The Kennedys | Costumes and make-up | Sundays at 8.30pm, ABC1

And so I believe there are almost over 8,000 crystals on here, which is The dress is meant to be very fitted.
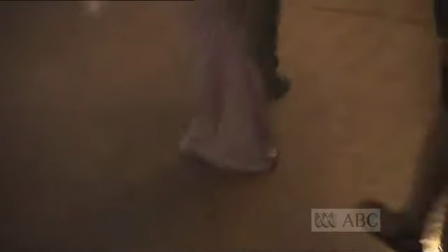(8:25)
Marylin had to shuffle in it, so yes, we've made it very, very fitted and tight around the knees. It did have a bit of a fluting at the back, so we've reproduced that. And but she'll have to walk small steps in this dress, definitely. I can't sit.
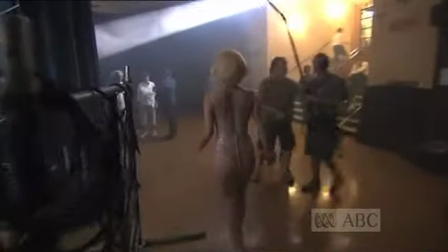(8:44)
I can't really do much of anything. So for the entire day, I will be leaning on something to sort of catch my balance and hopefully my breath. But all the clothes have been to die for.
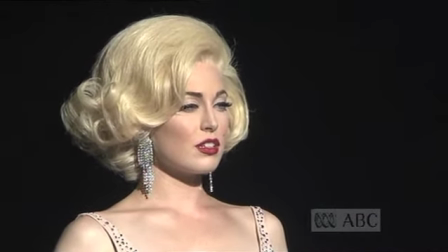(8:57)
I really feel like with not just the wardrobe, but with everybody on this set, you're working with the best of the best,
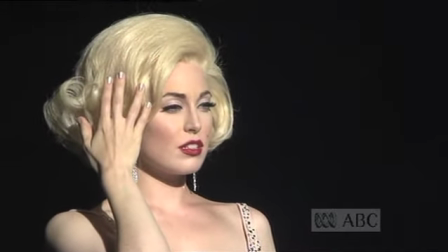(9:03)
like the wardrobe people and the hair and the makeup, and they're transforming all of us. And that's pretty rad.
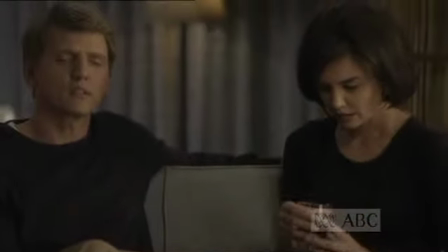(9:14)
The main objective in designing the makeups for this, we were trying more to design a look that when the audience is watching this, they'll say, I never noticed how much Katie Holmes looks like Jackie Kennedy, or I never noticed how much Barry looks like Bobby, rather than trying to make them look like identical look-alike.
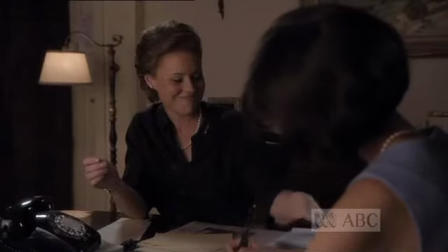(9:30)
It's really important to have that mask, because it really allows you to total freedom to explore and create and not feel vulnerable or self-conscious.
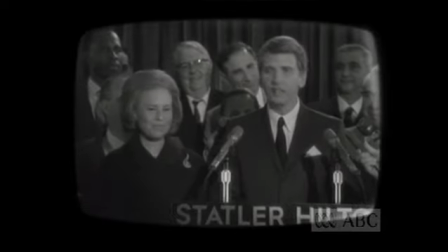(9:43)
And these guys are just absolutely legendary, iconoclastic, figures in our history, and so it's easy to get under your skin.
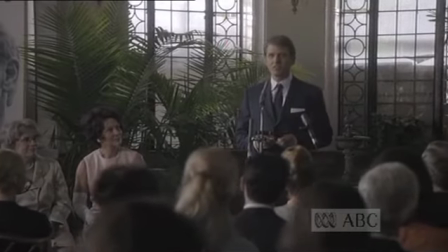(9:54) Some of the polls came out that we weren't doing so well. We took Mother.
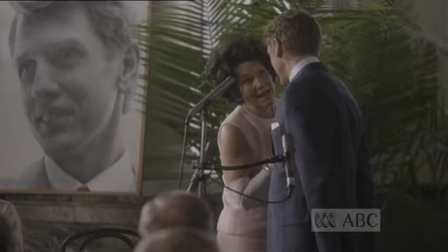(10:01) make sure you tell them about my ideas for improving public schools.
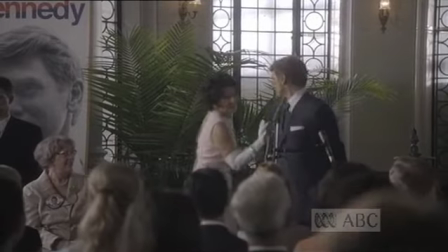(10:06) I'm going to tell him you did. Because it's very important to capture children's imagination.
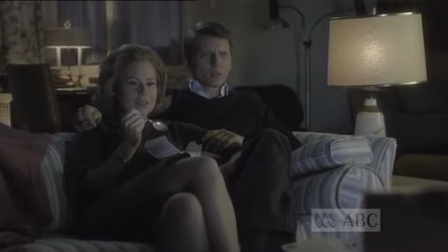(10:13) I know, Mom.
Barry's makeup is a combination of four things. It's a combination of a silicone nose that we apply every day.
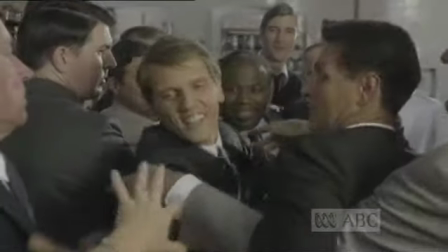(10:19)
Christian Tinsley made a beautiful nose for me. He's got dentures as well. Bobby had a very specific look to his teeth.
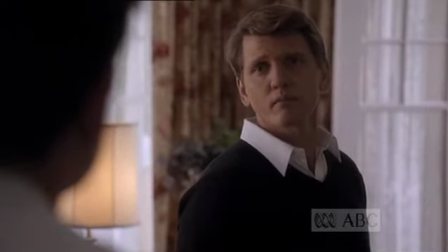(10:25)
Actually, all the Kennedys did for that matter. And blue contact lenses that we use on him.
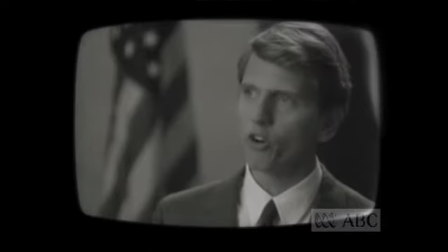(10:29)
The fourth element of Barry's makeup is the essence of changing somebody's face with contour and highlighting.
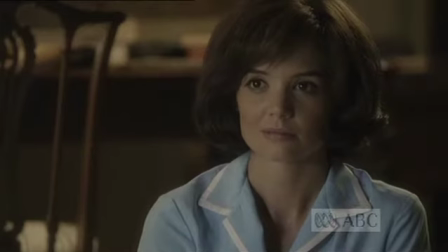(10:35)
In the Katie Holmes makeup, the Jackie makeup, one of the things that really stood out to me when I looked at Jackie's, the photos of Jackie that we had in our research was Jackie had very,
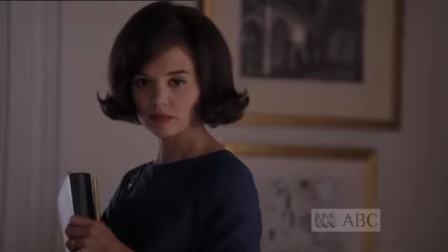(10:47)
very wide set eyes. Katie's got basically the perfect structure to her face. Everything's exactly where it ought to be for a perfect beauty makeup, but that's not really what Jackie was.
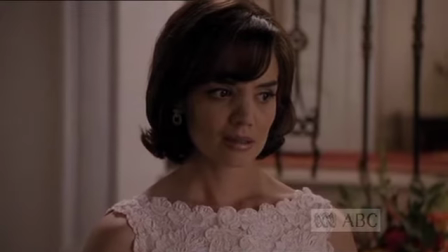(10:59)
So I had to try to restructure Katie's face. And then once that was achieved, then the makeup was applied as if that was the structure of her face to begin with.
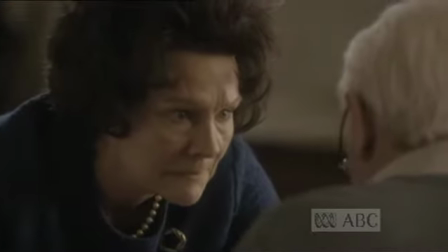(11:09)
Diana and Tom's makeup were probably the most complicated makeups that we did. Through a series of wigs and bald caps and aging techniques,
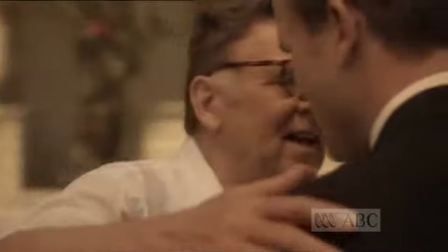(11:21)
we took Tom from a fairly early age in the story to into his 80s after Joe Sr. had had his stroke. The challenge of working on a project like this is number one, it's a period project. So we've got to accurately represent the periods as we move through them.
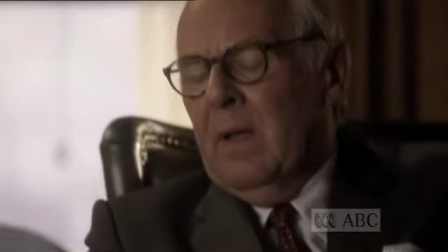(11:37)
We kept the essence of who they really are and tried to sort of infuse the essence of who they're trying to portray.
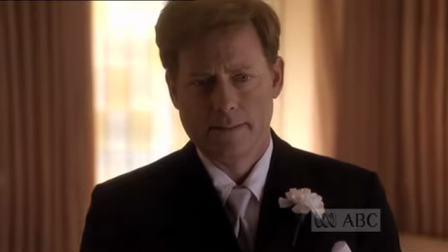(11:43)
And along with their performances and the great wardrobe that Chris has done and the hair, I think we've come pretty close.